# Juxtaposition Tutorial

Juxtaposition is a technique when two or more ideas, settings, or objects are placed side by side or after each other. People use this comparison technique to show evident and visual contrast between the two compared objects. Juxtaposition commonly creates irony or sets the mood. Some common examples are the poor and the wealthy, hot and cold, or light and darkness. Basically, anything that are the opposite or contrast each other can be used for juxtaposition.
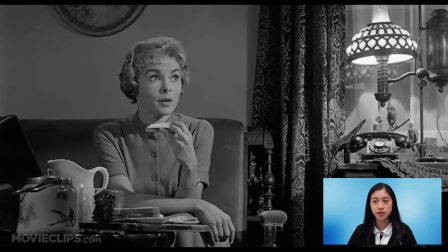0:31 In this clip from the horror thriller Psycho, the lady has lamps and many round objects around her. This implies a more calm and serene theme. In contrast, the man is surrounded by objects that are more structured and unusual. He is placed in a darker area of the room as a symbol of darkness and fear.
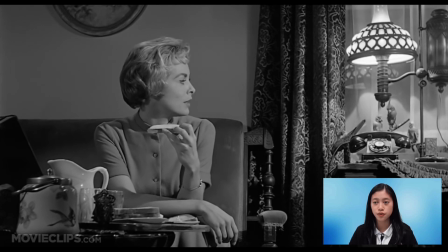0:49 The mid-camera angle transforms all of a sudden to a low-angle shot.
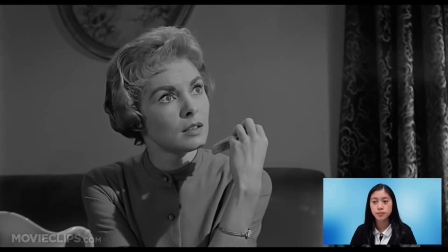0:53 This causes the audience to feel more uncomfortable and to make the man look more dominant and in control of the conversation.
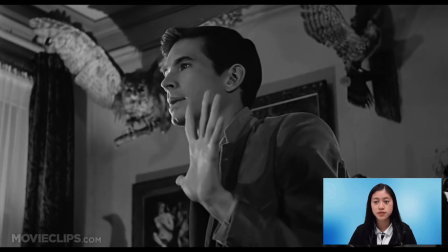1:01 In the background, giant birds are hanging in the air, which also gives the audience a creepy vibe and foreshadows what might happen next.
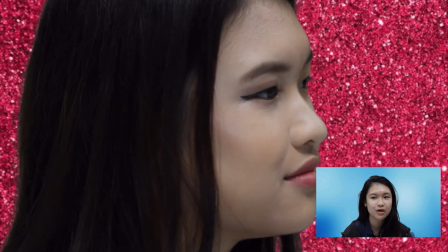1:09 By placing two different clips of a girl with and without makeup next to each other, we use a juxtaposition effect.
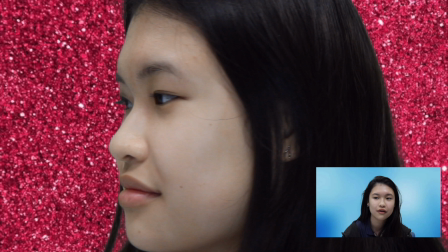1:16 This shows the audience a more obvious transformation between the two. Ryan Higa is a comedian on YouTube with over 19 million subscribers, and he uses juxtaposition as well. In his video, he uses juxtaposition to emphasize expectations versus reality of scenes from action movies.
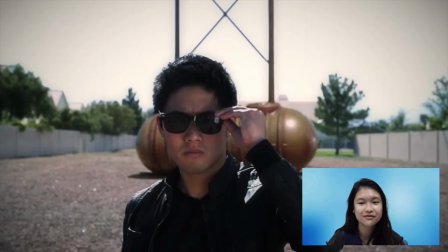1:36 He first recreates the scene from a movie, showing how dramatic it is.
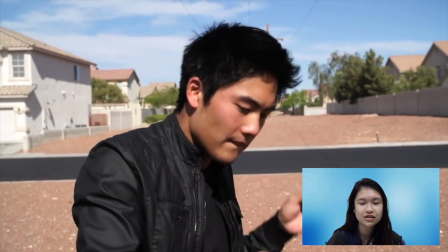1:41 Then he recreates the scene again, showing how it should have been if it happened in real life, with some humor.
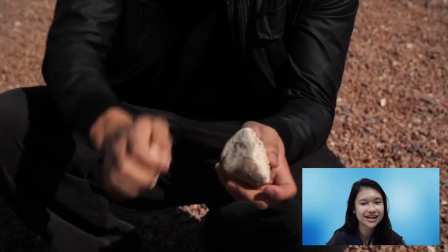1:47 The dramatic effect between expectation versus reality allows the audience to understand and laugh at how unrealistic movies can be.
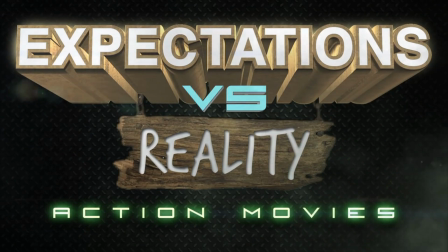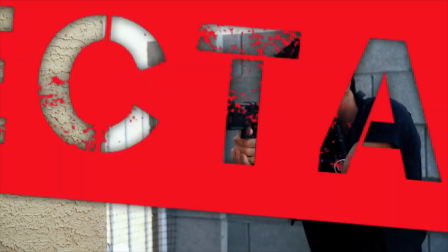For example, in the movie poster Jaws, it shows two different environments of the shark underwater and the lady above the water. Using the juxtaposition technique, it helps the audience notice that there may be an attack or danger coming.
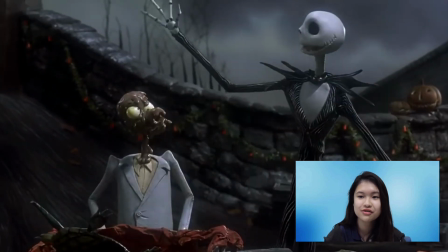2:21 In this clip from The Nightmare Before Christmas, the scene uses very dull color, almost as if it were black and white.
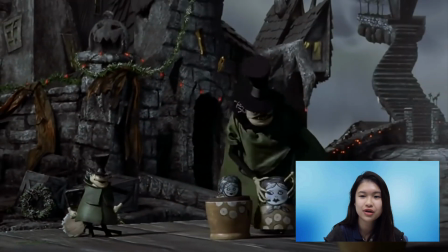2:29 The animation of the characters are quite creepy, featuring skulls and monsters.
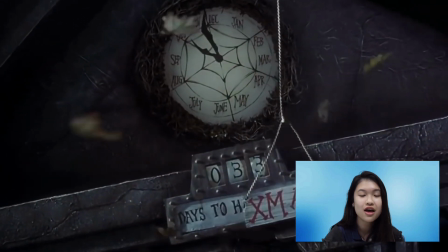2:34 Later on, the scene changes to a colorful and happy setting. The music also changes to become more uplifting instead of haunting.
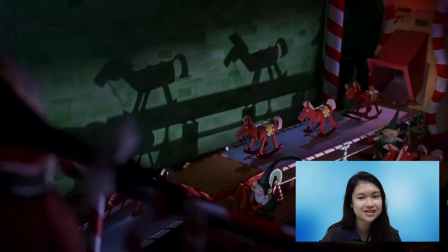2:42 The drastic changes assist the contrast between the two towns.
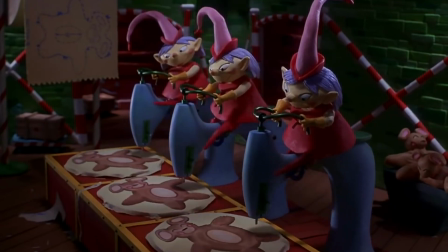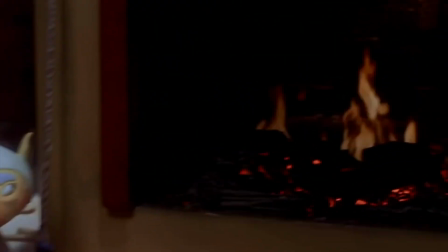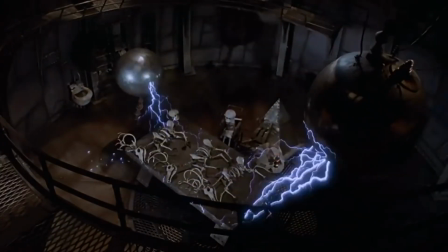This example has two tacos placed next to each other. It is used to compare the differences between the tacos in advertisements and tacos in real life. In conclusion, the images and video clips show juxtaposed subjects in the scene to create a clear and obvious comparison. As you can see, juxtaposition is used in many forms of media and is highly effective.